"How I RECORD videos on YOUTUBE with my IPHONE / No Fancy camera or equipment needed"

So I will also tell you guys, my camera settings are actually what you need to do. You need to go into your settings. You go into settings, and then what I do is I just search. If you move your finger down the screen, it'll pop up a search bar at the top. I go to camera, and then I put my phone on
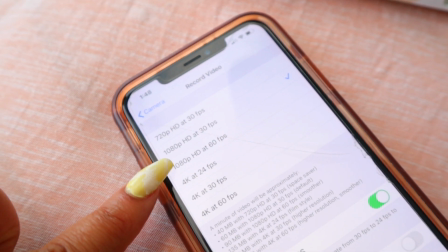265s
1080 frames per second, 1080 HD or something like that at 30 frames per second.
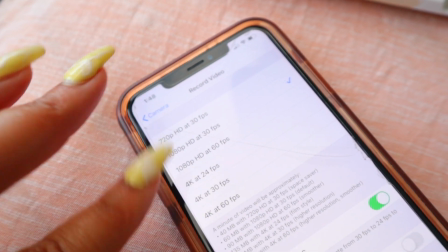272s
I'll put it on the screen for you guys. So it's just smooth, video quality. That's what usually is really nice for our eye. You can also do 60 frames per second too if you want to, but that's up to you and how you want that to look. Right now, this is kind of not movie style, but it's just natural if I move. But 60 frames is real sharp. It's like your eyes are keeping up and it's not as natural to your eye, which is why I do like to film in 30 frames per second.
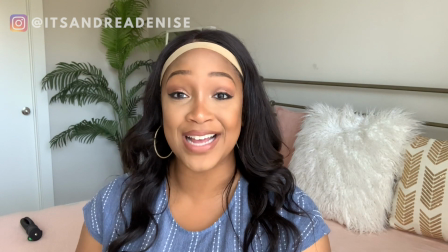296s
Okay, so now I can tell the difference. I don't know if you guys can tell the difference in 60 frames per second.
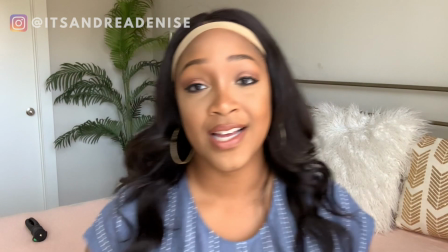301s
I want you guys to see the difference of 60 frames per second. It's just like really quick.
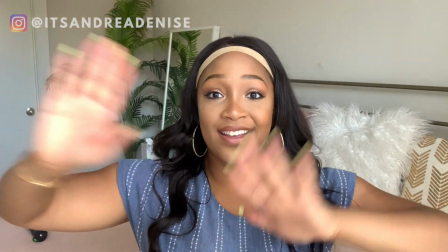306s
It's like no lag at all.
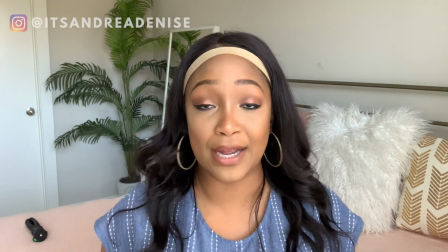310s
Like you can see, and now I'm gonna film kind of doing the same like motions at 30 frames per second so you can see the difference. Okay,
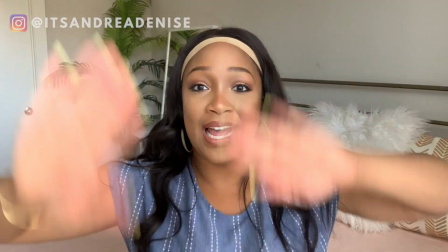318s
can you kind of tell the difference? It's like a little bit of lag, a little bit. Like it's not as like crisp.
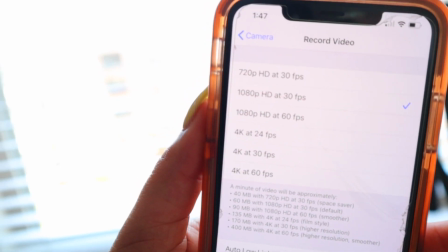324s
It's not as like crisp, you know? But you have the option to change between. But I want you guys to know you can change between 60 frames per second.
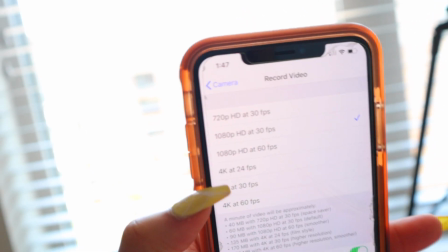333s
You can even go into 4K if you want to, but just know it's gonna take up some room on your phone. But you have the ability to be able to film in 4K in a device you already have. Like what? Like what? So the next thing is actually sitting on what is called the thirds.
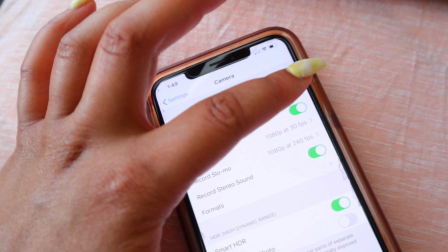349s
So there's these grids
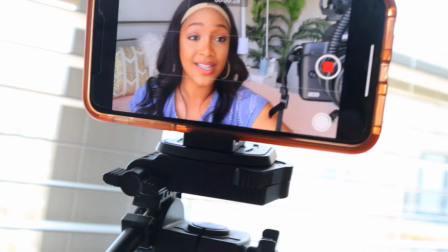352s
on pretty much in like if you're taking a photo in like a regular camera or anything like that, or even on your iPhone you can do it too.
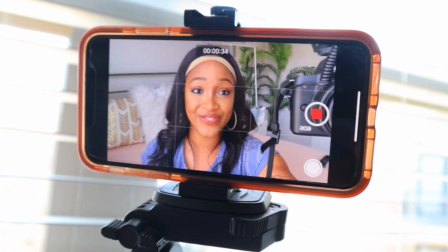359s
There's these grids and it's called being on the thirds. It just allows it to look a little bit better. You can pop up graphics over here on the screen if you want to, but it's completely up to you how you want to film. So here it's just different filming preferences. So here's one angle I can do, and then I can also pop in the middle of the screen right here and then just be in the middle filming like that.
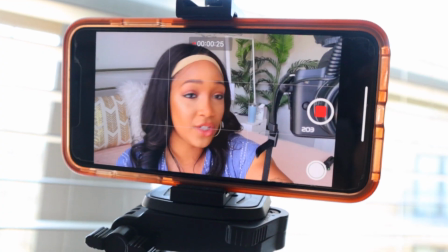377s
So it's up to you how you want to do that, but a lot of people like to just get on one side or the other, usually because they can pop stuff up on the screen, but it's up to you. So yeah. The next thing that's important is actually headspace. So you don't want your headspace to literally be like this.
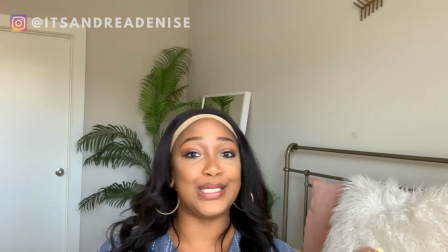396s
Hey y'all, what's up? Welcome back to my channel. And you don't want it to be,
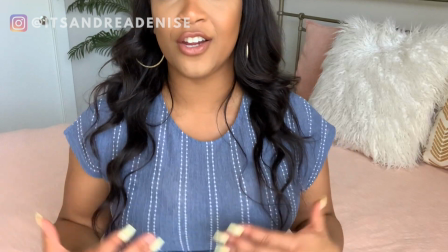401s
okay you guys, so in this video we're talking, you know, like you're like all the way up here, so yeah y'all, we're talking about this and we're gonna do this and this is dot.
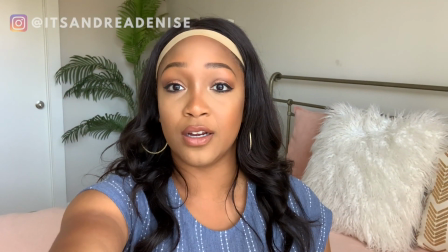410s
You know, like we don't want to have to do all that. You want it to be a good amount of headspace where it's not, this would be too much, right?
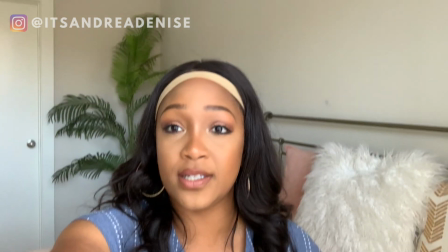417s
Because like my head's in the middle of the screen, right? But you want it to be like right there. So yeah. And you guys notice I do have like my background clean. I have stuff going on in my background to make it look nice and presentable, because that does actually really help whenever you're filming videos. And if you need help with that, I actually filmed a video a few weeks ago about like natural backgrounds, natural settings that I use whenever I'm filming my videos. So I think that'll really help you if you're struggling with that. So I'll link that. One of the two. I don't know what side of the screen it's on. One at the top of the screen, all right? So something else I want to mention too is your video style. Like this actually really matters. So you can either sit down and do a sit down video like this, or you can get up.
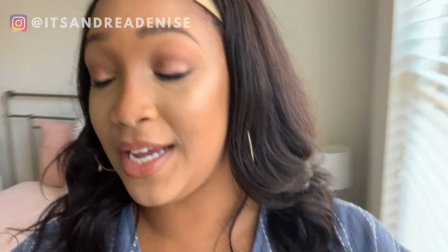458s
Let's get up. Come on. You can get up and you can, hold on y'all, I'm gonna, thing.
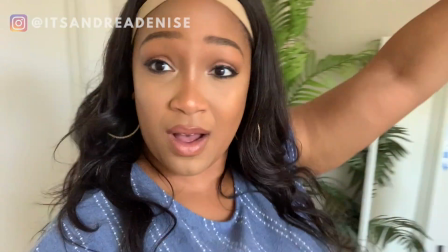465s
But yeah, you can get up, you can walk, you can say, hey you guys, like what's up?
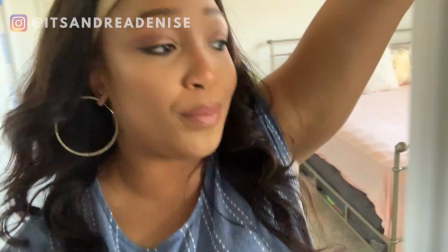469s
Like, okay, I'm gonna take y'all into, you know, my living room, okay, great, blah.
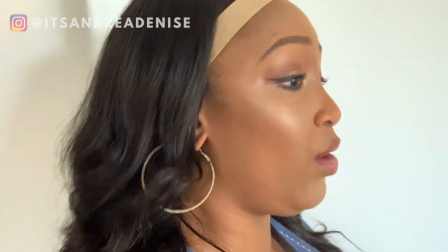478s
And you can be like vlog style with your phone. Ow, I have you guys, ow, that hurt.
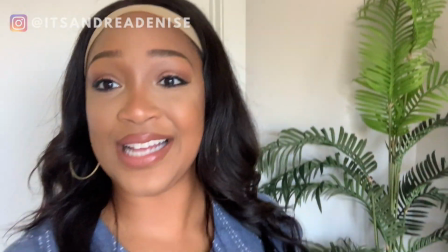484s
Hold on. So I have you guys literally still on my tripod, but you can take it off the tripod too.
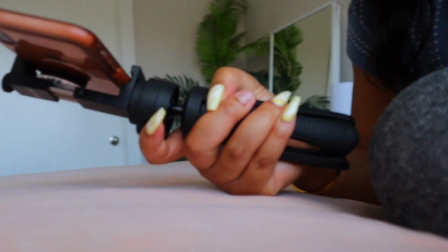490s
But I will show you guys something that does help. If I'm vlogging with my phone, this does help.
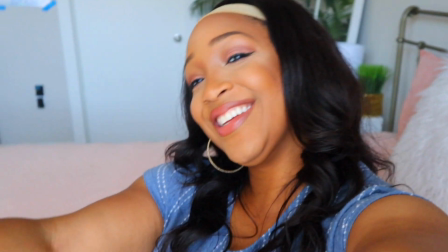495s
And you guys see I'm looking at the center of the screen, I'm sorry.